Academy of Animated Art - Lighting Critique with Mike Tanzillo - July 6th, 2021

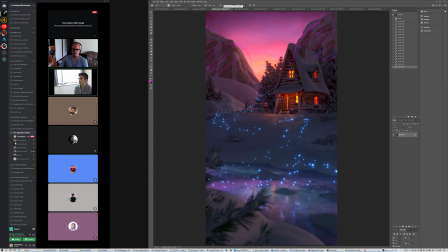1245s
I want to feel a little bit more depth in them. I think that we can create a little bit more brightness in the foreground. Like it'll be brightness, it'll be scale, just something to kind of pull the foreground ones more forward and the background ones more back.
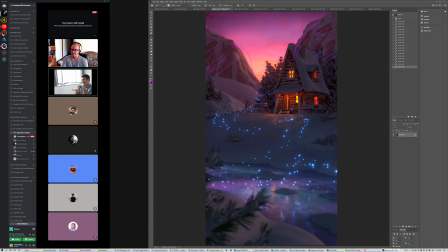1261s
Scale, and then also brighter near the foreground. It gets a little bit darker as we go back. Just a little bit more variation within those. But the reflections in the water look good. And I think everything else is feeling nice.
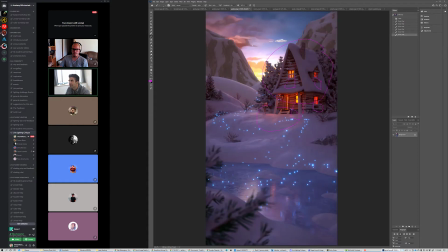1281s
Sky on this one feels good. The only thing about the sky in this one is it's a different style than the foreground. Like the sky feels more abstract than the elements themselves. It's just something to be aware of there.
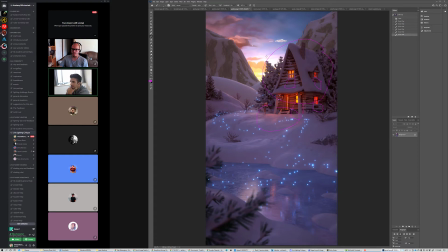1294s
It's not a huge problem, but I always feel like a disconnect in the design sometimes and stuff like that. But yeah, these are both looking really, really good.
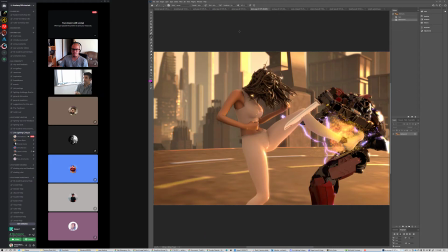1304s
So great job with those. Keven, we have up next. This is looking, much better. I think the challenge of this one is going to be her suit, her outfit, and the surroundings, because
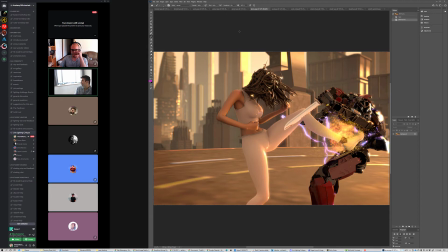1320s
the hue saturation level is about the same. So if it was me, I would swap that and maybe make her outfit like blue, unless that's part of the story is that she's one with the space and kind of a part of it and all that. But if it was me, I would make her different than things and just to get her to read a little bit stronger, but I'll leave that up to you.
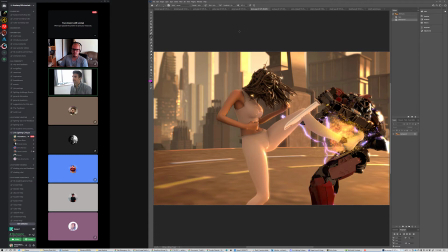1340s
Her skin can go a little bit more specky. It's a little diffuse, flat, matte right now, and I think that we can go a little bit more with some specular values in there. We're seeing some glow from the sparks on her legs, and I think that would be good, but I think that's working out really well.
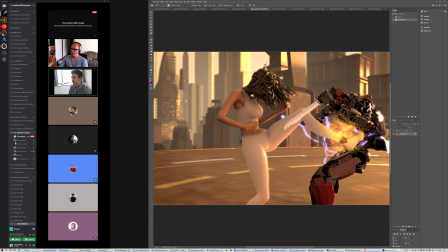1358s
And then we need to figure out a way to get some more variation on this flat helipad thing. Like some way of either with like a gobo or a light blocker, just something to get a little bit more variation in there.
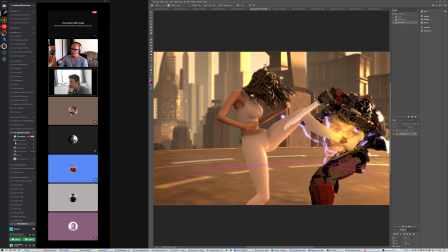1375s
So we can almost like set the stage around these characters in the middle. Okay. Yeah, the more I play with this, like you were saying, with saturation, like the kind of overall hue, it's way more difficult than I thought, because the brights will blow out in one area and be fine on the other area,
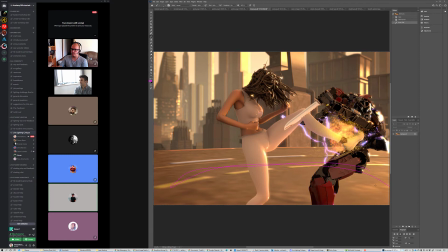1392s
and then I try to fix one and then it goes somewhere else. Yeah, you're like everywhere. Yeah, you're just constantly chasing it. So, but like I think it's looking good overall.
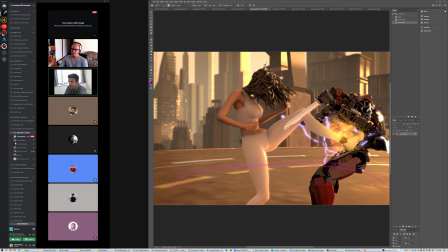1405s
I think the city background is nice. I think the depth of it feels nice. I think the black points in the characters, allowing them to pop forward, looks really good. Like one of the difficulties that you solve pretty easily is getting, again, the focus on these foreground characters on top of a complex background with lots of little shapes.
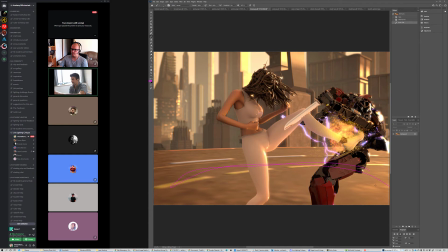1422s
Like these like big buildings in the distance that have lots of little shapes and lots of nuance. They usually kind of distract the eye back there, but you've done a good job of putting atmospheric on top of it and blurring it just so slightly, where really all of our attention becomes down to the detail of the characters. So that's really good.
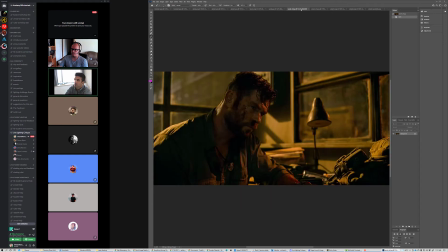1438s
All right, yeah. All right, Sarah, you are up next. Welcome, Sarah. So let's see.
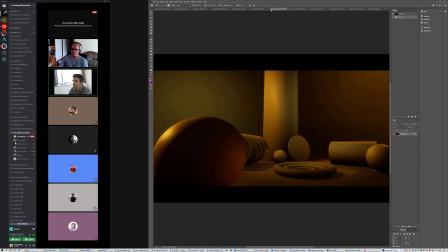1449s
Yeah, this is feeling right, just about right. It's funny when I first saw this, I was like, oh, it's like we don't have enough values in the brights. Like I really just kind of want to push it brighter like this. But in seeing the reference, I think it makes sense.
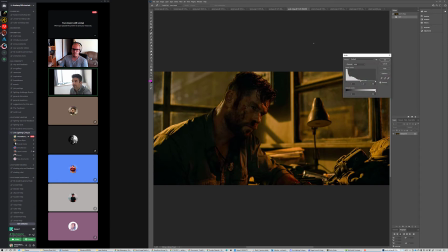1465s
Because I'm guessing that this image probably has a similar graph that puts the majority of the values in the bottom half of the levels. Let me see one thing.
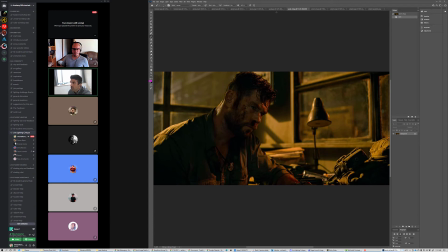1481s
Sorry, I was just looking at the softness on these shadows versus the softness that you've generated here, and they're about right. This is a good example. Like I talk about like specularity on the skin.
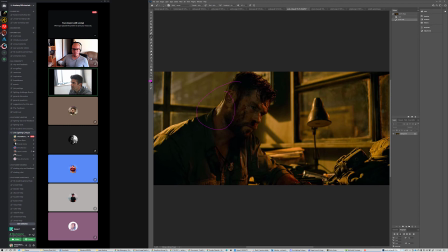1495s
Like look how much like sweat speck is back there, and also on his face. This fill value is really nice. This is a little bit extreme contrasty shaping over here on the hat and canteen or walkie-talkie. I'm not sure what that is, but like all that stuff is really getting some nice shaping in there overall.
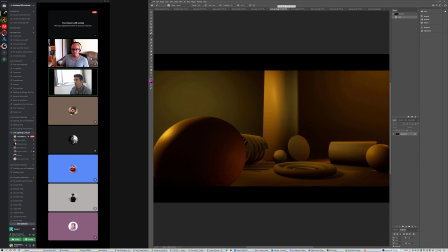1513s
So basically, I think that you could probably lift the gamma a little bit. Like if I'm seeing again the fill value in his face versus how dark like this stuff gets, I think you probably get a little more fill in there.
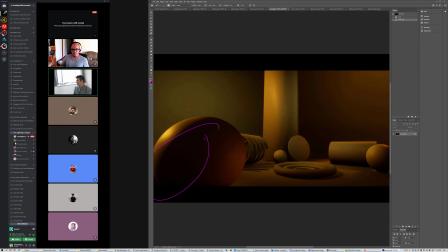1527s
But overall, I think you're getting the point of the the lesson, and I think you're probably good to move on unless you want to keep tweaking this a little bit. But really, what this assignment was, it was to get you to look at reference differently, analyze it, process it, understand it, and then move forward with it.
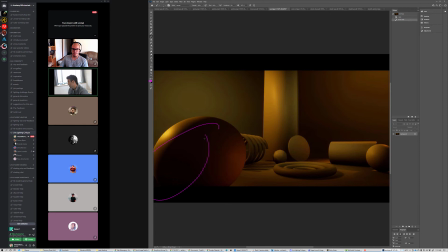1543s
So I think you've demonstrated that, and I think you could probably move on to either the next course or the next asset, and keep creating some stuff. So really good job here. All right, Ubed.
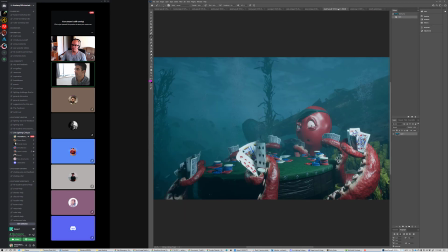1556s
So we had this post at the end of just in time. This post at the end of last week.
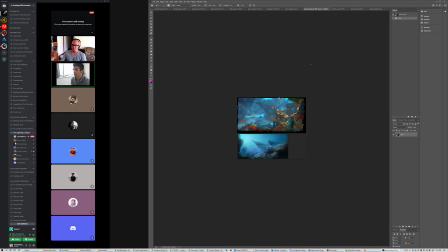1564s
We asked for some reference, so we've got some really beautiful underwater reference here, and then a couple of updates.
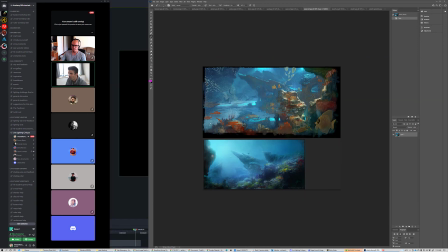1572s
Then this one was the update from today. So what we're seeing out of the background is this reference is like some really bright points, like here of like a real sense of the surface, to say it another way, like brightness up here at the top shining down,
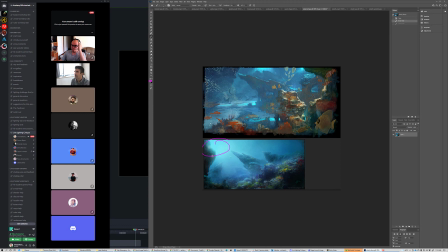1587s
brightness up here at the top shining down, and I would like to feel that a little bit more strongly.
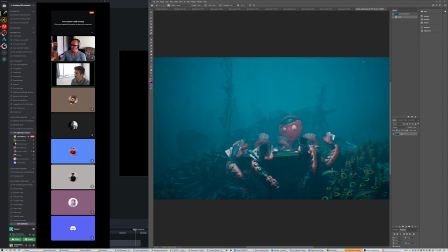1593s
Where like up here, there's some indication of the surface, like some indication of light up here kind of shining down. And then that'll also provide for us a little bit of directionality on the light. So because the light right now is hitting him pretty frontally, and it would be nice if it kind of came in at a little bit more of an angle to create some more shaping.
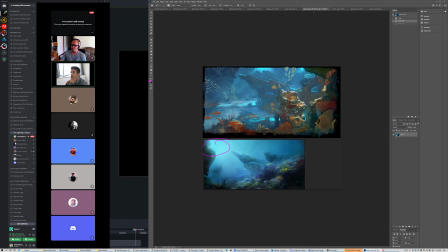1613s
The other thing about the reference is, well, this one doesn't really matter, but this one, it keeps all of, like, looking at these guys, like these guys should legitimately be in some, hazy background bit,
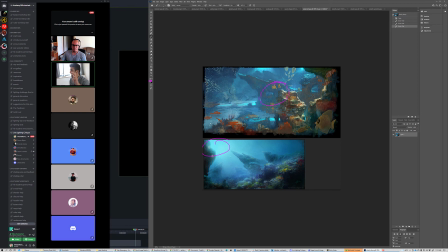1628s
but because they're kind of like, main characters of this, like we've pushed back some of those values.
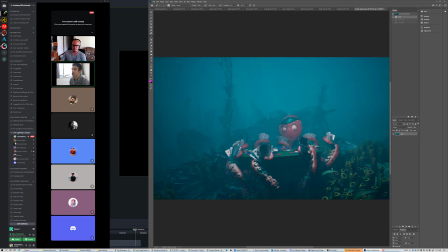1635s
I think you could do the same thing here. So like the amount of haze that's on the octopus, I would take that down to next to 0 and push that haze just directly behind them. Like allow that to start behind them and allow that to be the distinction point between the character and the background to get them to read a little bit more.
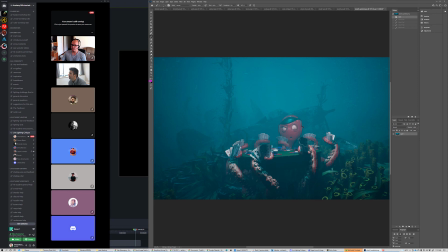1655s
Light gets diffused pretty a lot underwater, so watch out for, like, the sharp shadows don't really track under there because they just hit the water, the surface, and just refract all over the place. So there's not a lot of like straight parallel line shadows underwater.
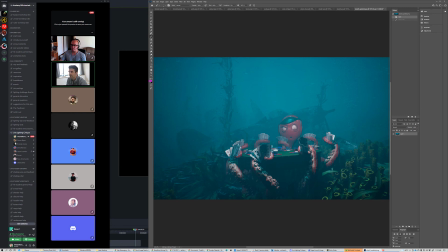1672s
There's also, because of that, there's a lot of fill value, so like these cards wouldn't quite get this dark. Yeah, but I think that's my main starting point on that.
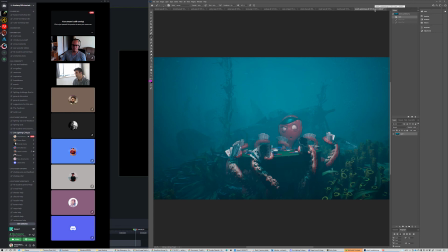1688s
Is just to feel the brightness of the surface, take back the fog off of him, getting some more fill value in on some of these cards, and then generating some more shaping on the character as a whole.
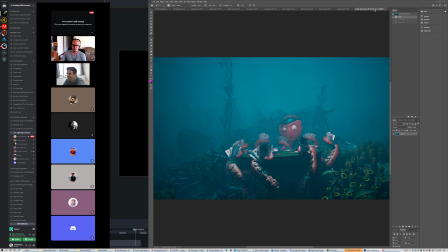1702s
Those would be my big to-do list on this one. All right, so that is all for today. Does anybody else have any questions or anything before we part ways until tomorrow? All right.
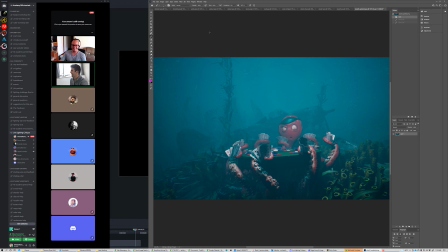1718s
Hopefully the construction is done by them. Thank you guys for listening in on the tapping with me for the last 30 minutes or so. Thanks. And I look forward to seeing you all tomorrow. All right. Happy lighting, everybody. Bye.